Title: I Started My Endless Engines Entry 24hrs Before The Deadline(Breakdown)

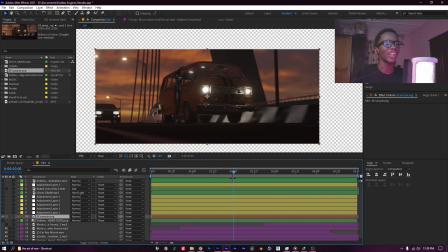[8:07]
If you're probably wondering why I have just one still frame, it's because I already deleted the full image sequence of the render I made just because my PC didn't have storage and I needed to free space in order to be able to make this video. So I rendered out in the given resolution that we were told to use, which was 1920 by 810.
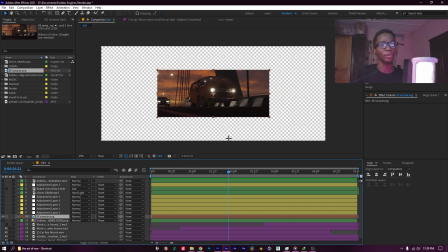[8:26]
This is double of that, which is supposed to be like 4K, but it's not true.
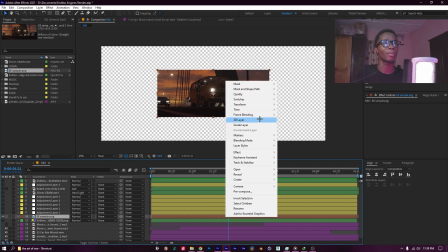[8:31]
It's like anamorphic 4K. So I just normally fit to comp, and yeah, that will fit to it.
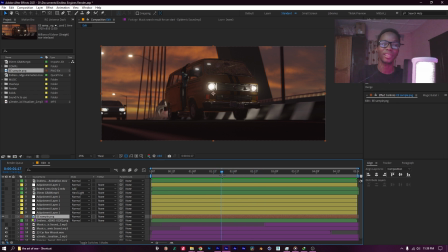[8:39]
And so this is just, let's just imagine that this is my playing render, right? So the first thing I added was my lens flares.
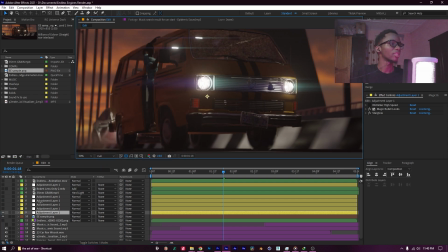[8:46]
You can see that they're there. Let me put it on full. You can see the difference between before, after the lens flares.
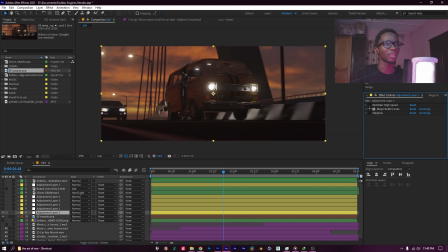[8:53]
And lens flares, which is basically just magic bullet looks and star glow combined together.
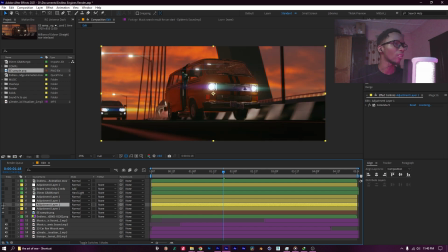[8:59]
Then the next layer is my color correction. As you can see, the before, the after, I just tweaked it till I got something I felt looks nice. Then after that, I added another layer of color correction.
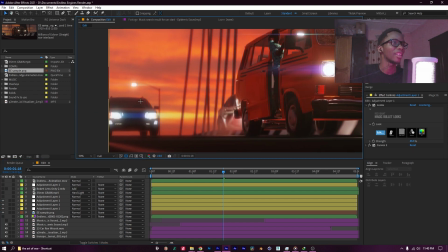[9:12]
Just to tie everything together, you notice this nice blur on the edges, just to
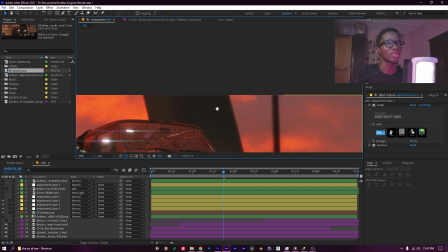[9:18]
give the center more attention. It's there, like if I should boost it, you'll notice it.
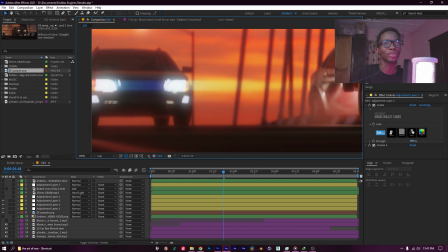[9:24]
I just didn't want it to be too much, but you'll notice it.
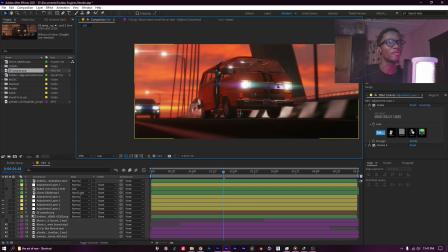[9:27]
You'll notice that the edges are blurred, but I just made it really subtle, curves as well, just to add more contrast to the scene.
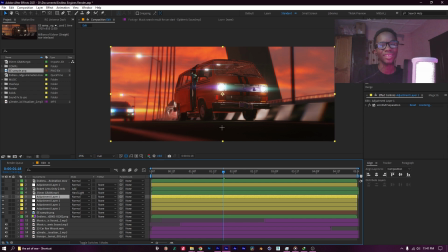[9:36]
And the next thing I added was a sort of chromatic aberration to distort the edges and also add some
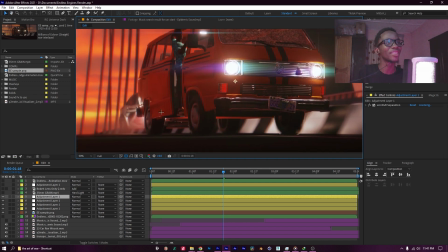[9:43]
RBG to my render, just to give it that Into the Spider-Verse feel. Yeah, I don't know if that makes sense.
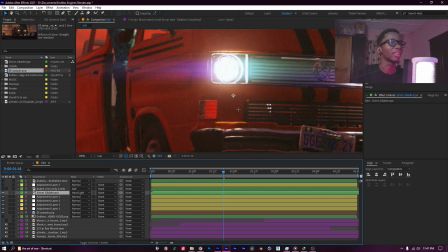[9:50]
And then I added a film grain overlay. You'll notice it once I turn it off.
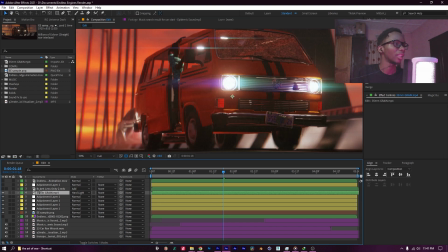[9:55]
Turning on, there's a film grain overlay. Then I also added a bokeh lens overlay.
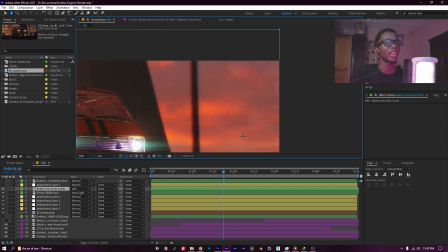[9:59]
It's very subtle, you won't really notice it except for around the edges of the video.
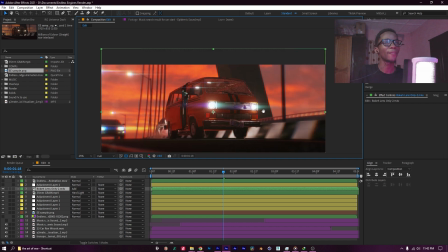[10:06]
You know, just those little things to make it feel more cinematic and nice overall.
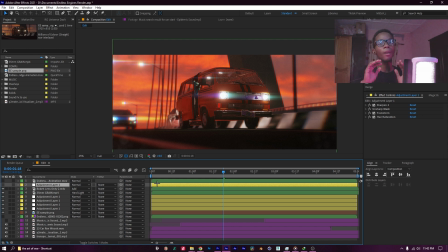[10:11]
So now once I've done all of my major color correction and post-processing, the final layer of things I'll add is usually sharpen at 38 or between 25 to 50 depending on what the footage is like, and on sharp mask with these values.
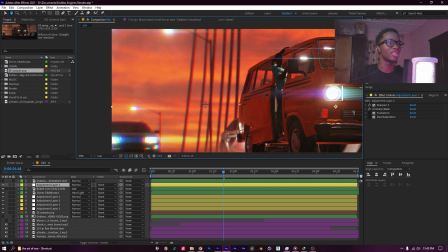[10:29]
Then because when you use a sharpen, it causes this issue whereby it has this white edge that is there.
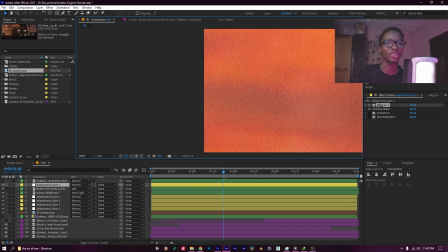[10:37]
You can always notice it. If I should turn it off, you will notice it. It's not there, but when I turn the sharpens back on, you'll notice that it is there, and it's very annoying. So I always punch in on my footage a bit just to get rid of that
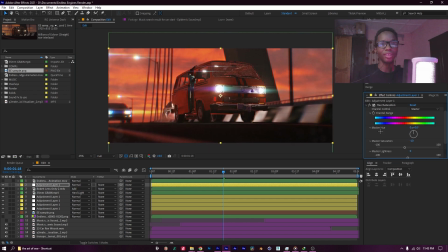[10:52]
white border from sharpening my videos. And then I add hue and saturation, and I just reduce the saturation by like 10. And yeah, that was all I did for the post-processing on my render. If I do the before after, you can see how much of a difference that is.
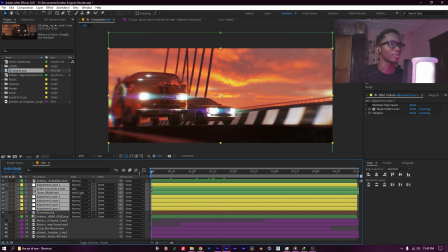[11:09]
And if you turn the original animation back on, yeah, that was practically it.
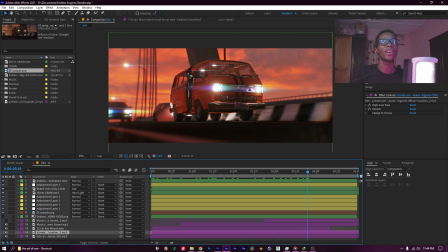[11:16]
I just added a song which is called Organized by a Nigerian artist known as Ashake. Then I added some, you know, boss sound effects,
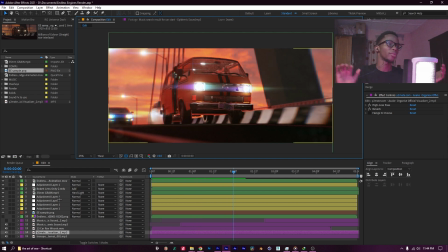[11:30]
some ambient noise of sort of cars moving around and stuff like that.
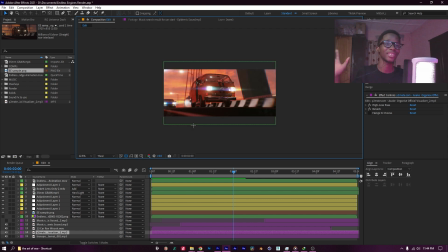[11:34]
Basically, I rushed the sound design. It's not the best thing out there, but yeah, it doesn't matter in your final render. It's just for you to showcase on YouTube and stuff like that. Yeah, that was how I made my entry in less than 24 hours. It is not the most sophisticated scene, but I was able to, you know, present the idea of, yo, this is the popular link bridge in Lagos, Nigeria. This is the popular downfall bus in Lagos, Nigeria, and here is a scene representing that. I guess, I don't know. If you enjoyed it, please drop a like, subscribe. Yeah, thank you for watching. I'll be back with a new video soon. Peace.